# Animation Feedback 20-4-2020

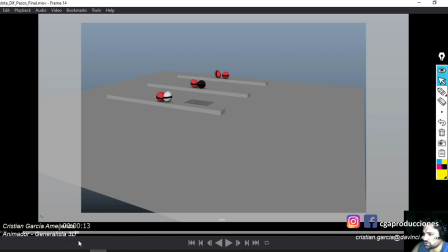(8:20)
Entre esta y esta. Yo lo hubiese hecho en 3, quizás, para que. ¡Pum! Sea más rápido. El resto está bien. ¿Sí? Estoy viendo la negra un segundo. Fíjate lo único al final acá que la negra. Acá antes de.
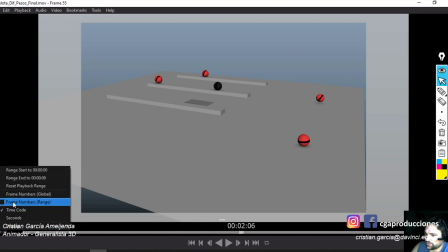(8:36)
Voy a activar el fotograma que es. Frame number. Desde el fotograma 55, la negra solamente. No, perdón, desde el fotograma 80 más o menos, hasta el final, la negra solamente se está moviendo y no está rotando. Chequearía eso también. Pero tipalo.
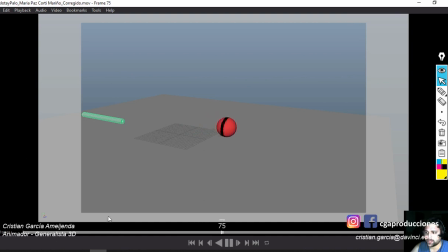(8:58)
Impecable. Impecable. Corita.
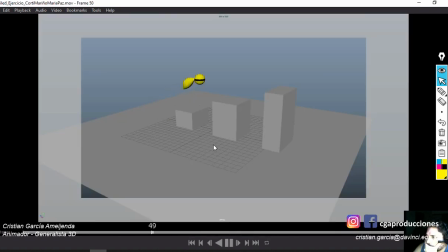Bien, bien, ¿eh? Fíjate nomás acá pega un tirón. ¡Tuc! Muy fuerte ahí en el fotograma. Entre el 31 y el 33.
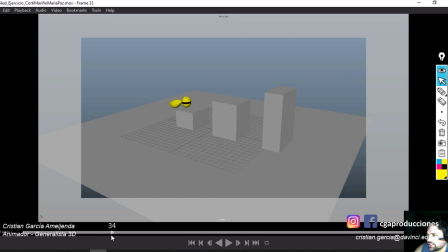(9:24)
Pega entre el 30 y. Sí, 31, 32, 33 está muy fuerte, ¿sí? La bajada. ¡Tuc! Muy fuerte. La de la cola, digo, ¿no? Personalmente noto que podría darse un poco más o sea, de poses un poco más de overlapping, por ejemplo, está muy derecha en algunas situaciones.
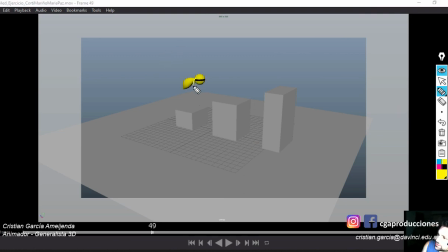(9:43)
Por ejemplo, acá debería tener una forma más hacia abajo la cola, ¿sí? Es un poquito corta, espera. Ponele
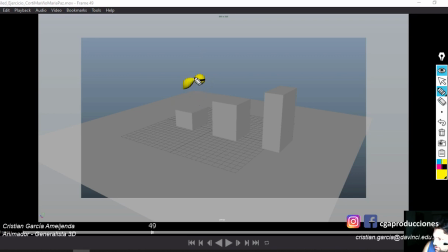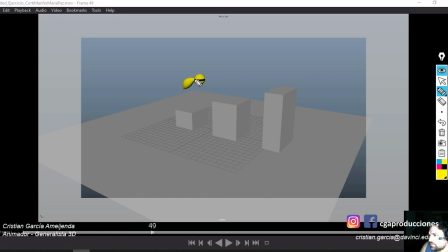algo así, ¿sí? Hacia abajo, en esa dirección, o puedes hacer que, probar cómo queda, que la puntita en vez de apuntar para acá, directamente apunte toda para adelante, ¿sí?
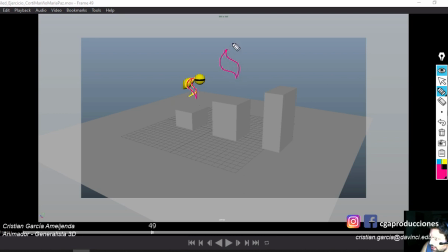(10:35)
Algo más así, con la pelota acá, y la pelota obviamente saltando, ¿sí? En una dirección que va para acá, tú para arriba, pero fíjate que la cola la estoy llevando hacia abajo,
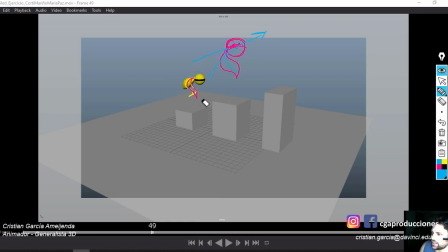(10:50)
en cambio vos ahora la tenés como derecha, y eso queda medio, como que le falta un poco más de overlapping. Cuando hago este movimiento, me refiero a eso, ¿sí? Como que está muy, muy suave, exageraría más, pero los keyframes están bien puestos donde van, y están muy bien interpretados.
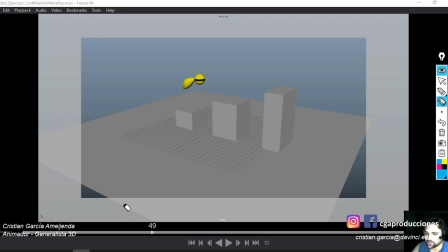(11:06)
Es exagerar un poquito más y probar, hacerlo en otra versión, obviamente. Muy bien, Corti. Muy bien, Corti, muy bien las entregas en general, siempre, nada para decir.
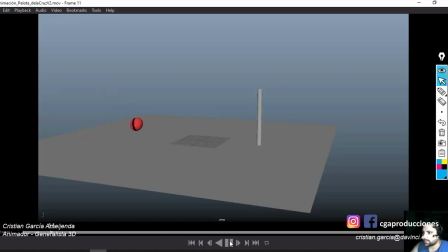(11:20)
De la Cruz. Me acuerdo de esto, está muy bien.
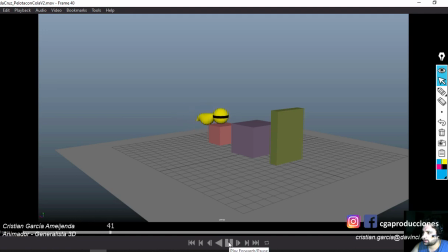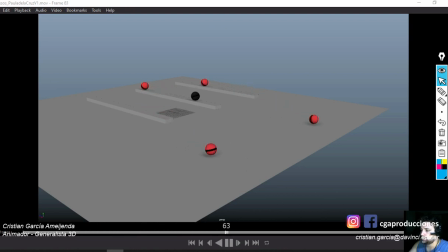(11:37)
Perfecto. Bueno, nada, se me había cortado la grabación y yo seguía hablando un boludo. Está buenísimo, también este, ¿sí? Lo único, que esto siempre lo dije en las correcciones de este ejercicio, puede haber sido un error mío en el video explicativo mío de la clase que hicimos esto.
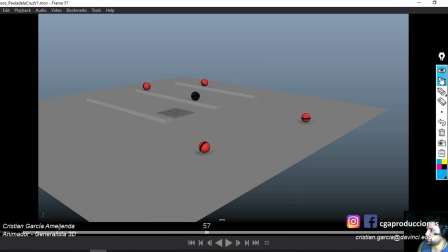(11:56)
Pica mucho hacia el final. Lo único que haría yo es, si vos tenés, por ejemplo, el Translate y lo tenés como así, ¿sí? Estos puntos, o sea, estos keyframes de acá arriba, no tenés que moverlos en ni nada, simplemente, o sea, no tenés que moverlos en tiempo.
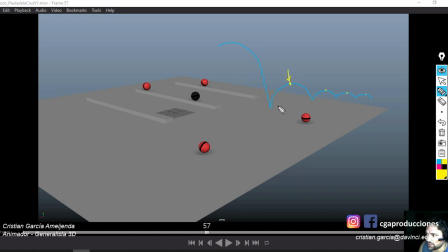(12:10)
Simplemente agarrar y bajarlos en el Graph Editor, si querés, para que el movimiento sea más así, ¿sí? Sobre todo en los del final, en los que son de uno o dos fotogramas, porque si no queda como que estuviese taladrando. Tipo, tu, tu, tu, tu, así. Nada más. Muy bien de la Cruz.
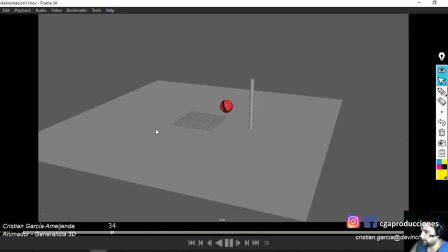(12:27)
Ávila. Bien.